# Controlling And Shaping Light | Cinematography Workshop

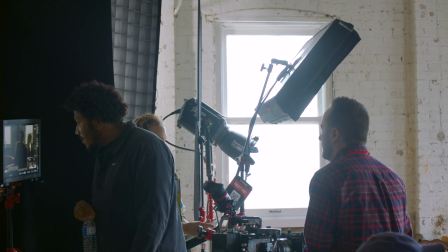4s
48%. Let's go up a little bit more. Yeah, and that's pretty good.
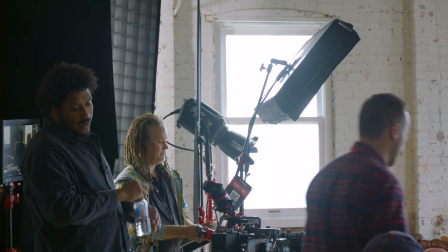10s
And like even just with this neg here, it's doing quite a bit. And we've also blocked out that window to kind of get rid of some of the wrap there even.
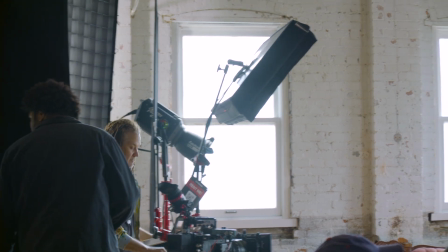18s
But let's turn this back on. And let's just get a little bit of fill.
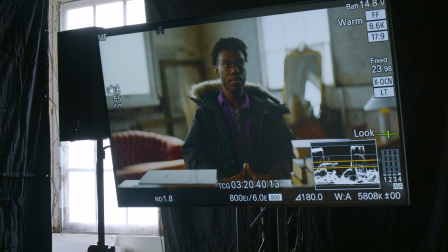22s
Yeah, and like, you know, again, like, oh, it's really low resolution.
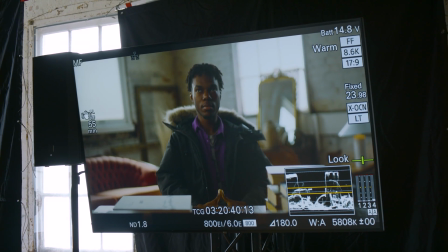28s
Sorry. But, you know, it's kind of building up the look.
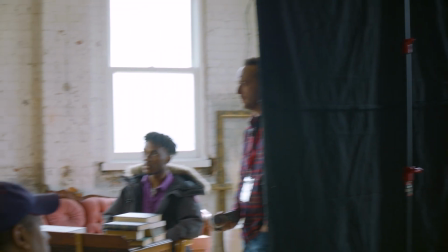33s
And I always take it in stages when I'm kind of processing, like where you're going to be putting your camera.
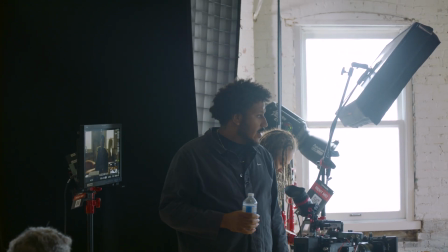38s
These are all things you want to think about when you're kind of placing your lights.
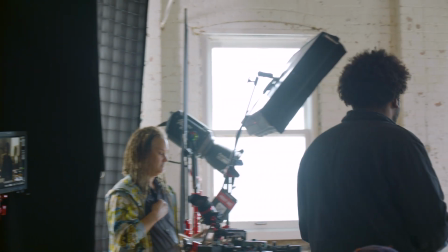42s
And again, we have a little fill here just to kind of help, you know, wrap around the key side right here.
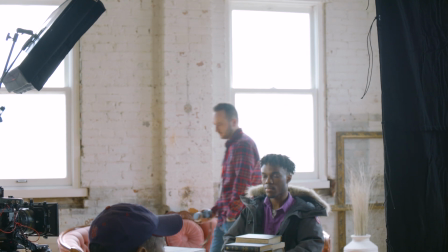47s
And again, like, you know, a big thing people would do is like have a backlight or have some type of hair light to kind of help get separation.
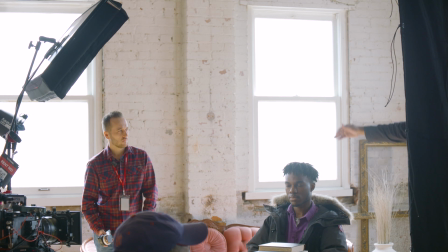54s
But just inherently, we're shooting into the L of the room. So we have a good key light coming from here.
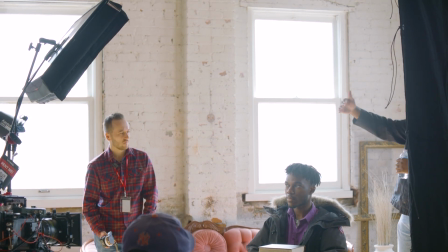58s
Normally we use light from outside, but we have this supplementing it, kind of acting like an additional window.
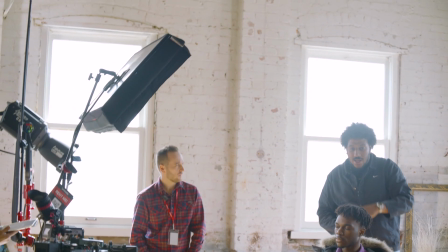64s
And then we have these windows in the back kind of rimming him. And you know, we can come in, we can add a little bit more of a hair light, things like that.
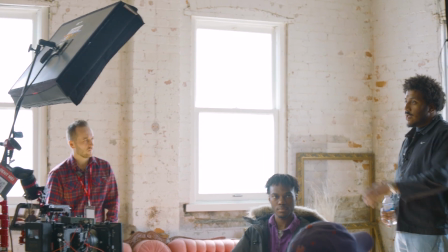71s
But just even this window right here, if I stand right here, you can kind of see the shape. You know, let's get that small flag, and let's just get it right here to see how much we can shape it.
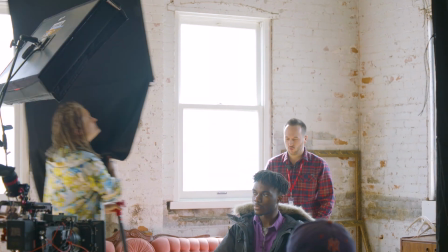81s
So Keenan, when you're walking into a room like this, and maybe you don't have a lot of time,
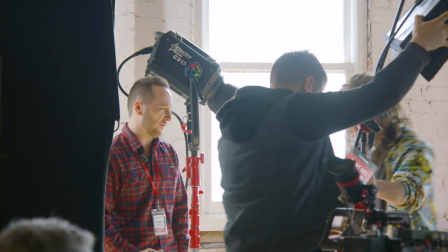87s
or maybe you don't have a lot of hands to help you with in a situation like this,
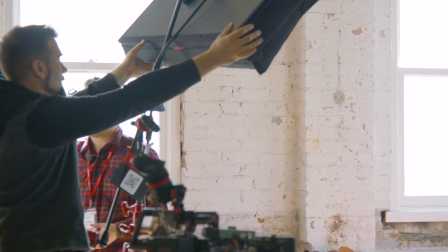95s
why would using things like neg or things like a light tools be more beneficial to a DP in this situation?
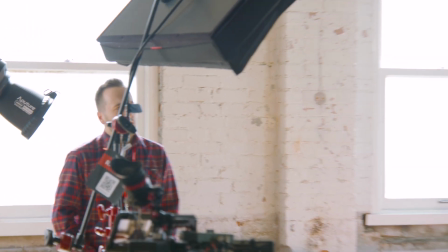102s
The thing with light tools is I feel like it's a standard for me now. It's just it just helps control the light.
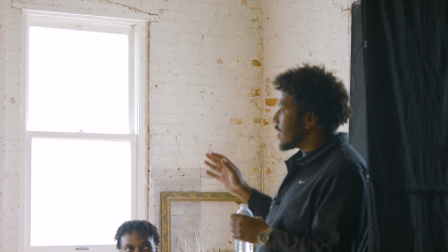108s
Like you're gonna lose a bit of output from it, but it just helps keep things in line, especially when you're shooting anything with high reflective windows or anything.
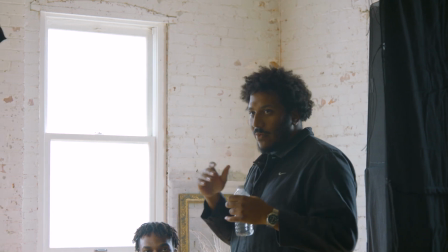117s
Just having the right angle and the light tools will get rid of showing your source and the reflection and things like that.
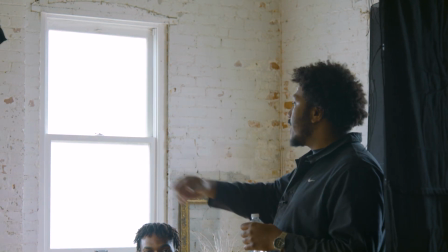122s
So it's usually things like light tools are good for saving time on set.
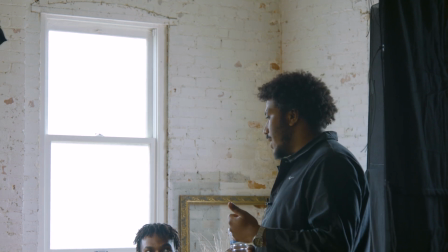126s
And again, you want to be as prepared as you can, just because it's always a race against the clock,
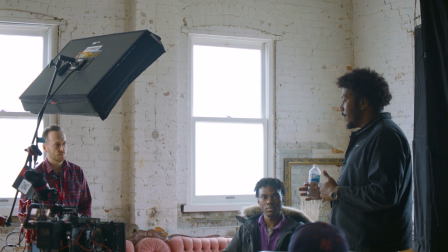132s
and you kind of want to have a plan in to be able to create the image you want,
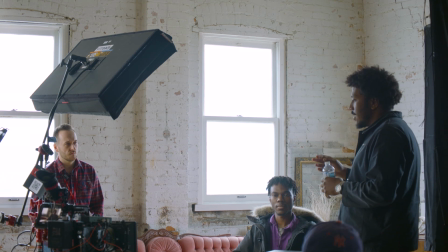136s
but then also control it as much and have things be as fast as they can be.
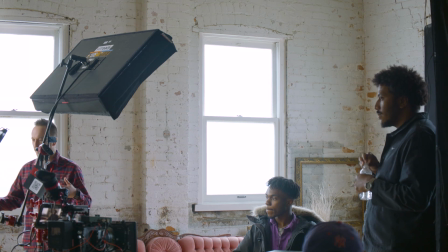142s
And so when you're building a world like this and you're using various nags to flag off this light here,
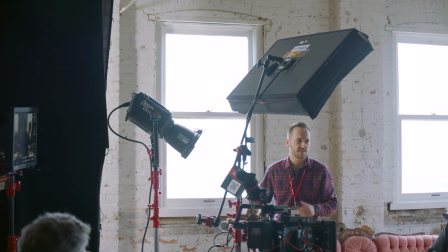150s
why flag these off from the sides as opposed to just leaving the bare light bouncing into?
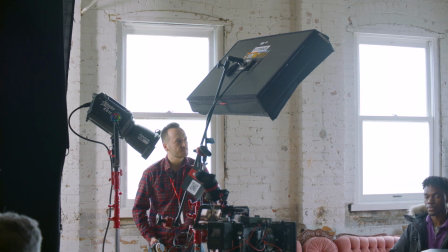155s
Because the other thing is you got to be careful about is just the density of light in the room.
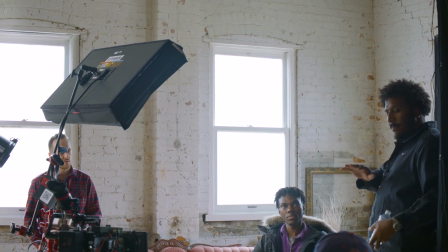160s
The ambience or the base light of the room is very important,
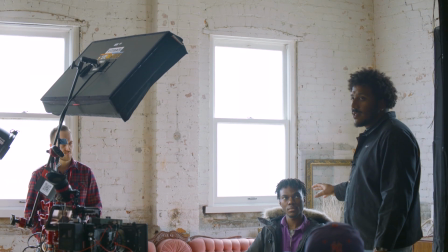163s
because you can have your fixtures and you can have a beautiful key light on someone, but if there isn't a base amount of light in the room,
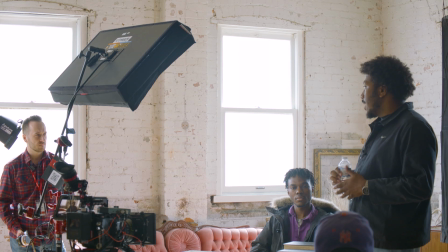171s
and again, sometimes you want that look, but a lot of the time you're going to be dealing with outside factors like windows and different things,
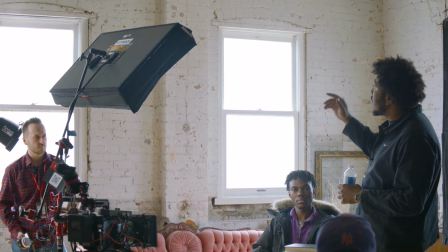179s
so you're balancing to that, so you're going to lose just the base level of light. So it's good to have for ambience, just you want to have ambience you can control,
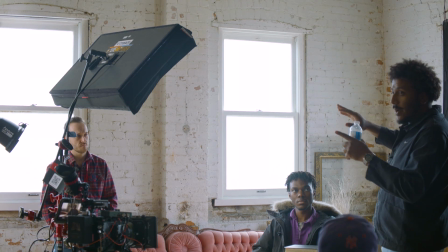188s
but you also don't want all the spill of this to kind of pop up and brighten up parts of the image that you don't want to be bright.
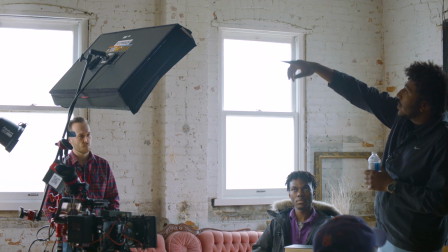194s
And again, this is white ceiling, right? So you got to be careful of in locations with bright lights bouncing up and then kind of contaminating what you're shooting or your image.
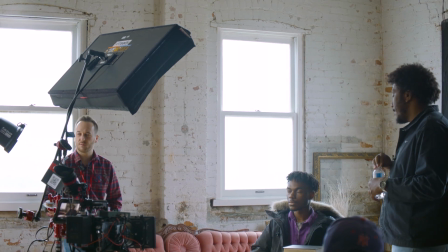202s
And I think the important part of this setup too is we don't have a lot of lights set up.
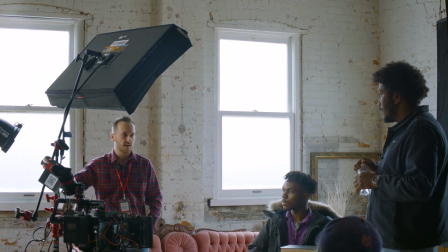207s
Most of this setup is done with our key light, and then we have another light just to accent it.
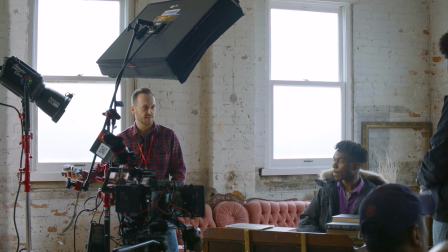212s
So it's not like we need 3 or 4 lights in this setup to make something like this happen. With the light that you're using as the key,
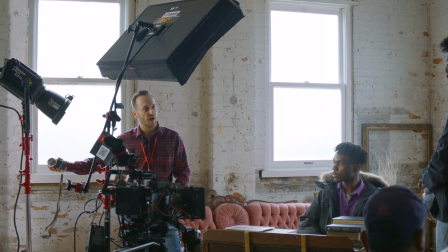220s
if you were to replace that light and put it outside, how would that look differ than if it was inside for people?
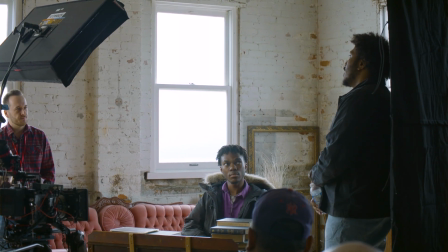227s
I guess the thing is, it's always I guess it's it's a loaded question.
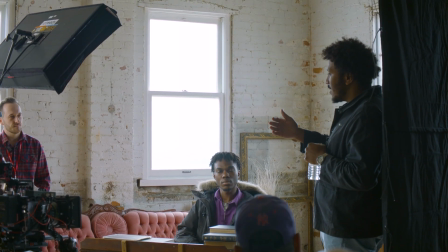235s
But I guess the main thing is you'll be able to get the proper distance.
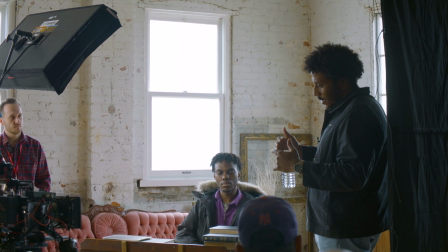239s
There's there's this balance you want to have with softness and intensity of having your light a certain distance away.
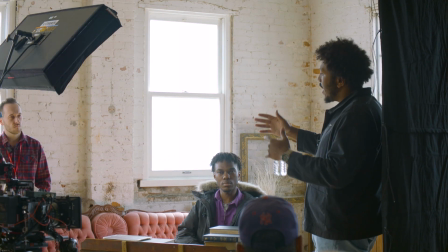247s
The good thing about windows is it kind of shapes naturally to the room.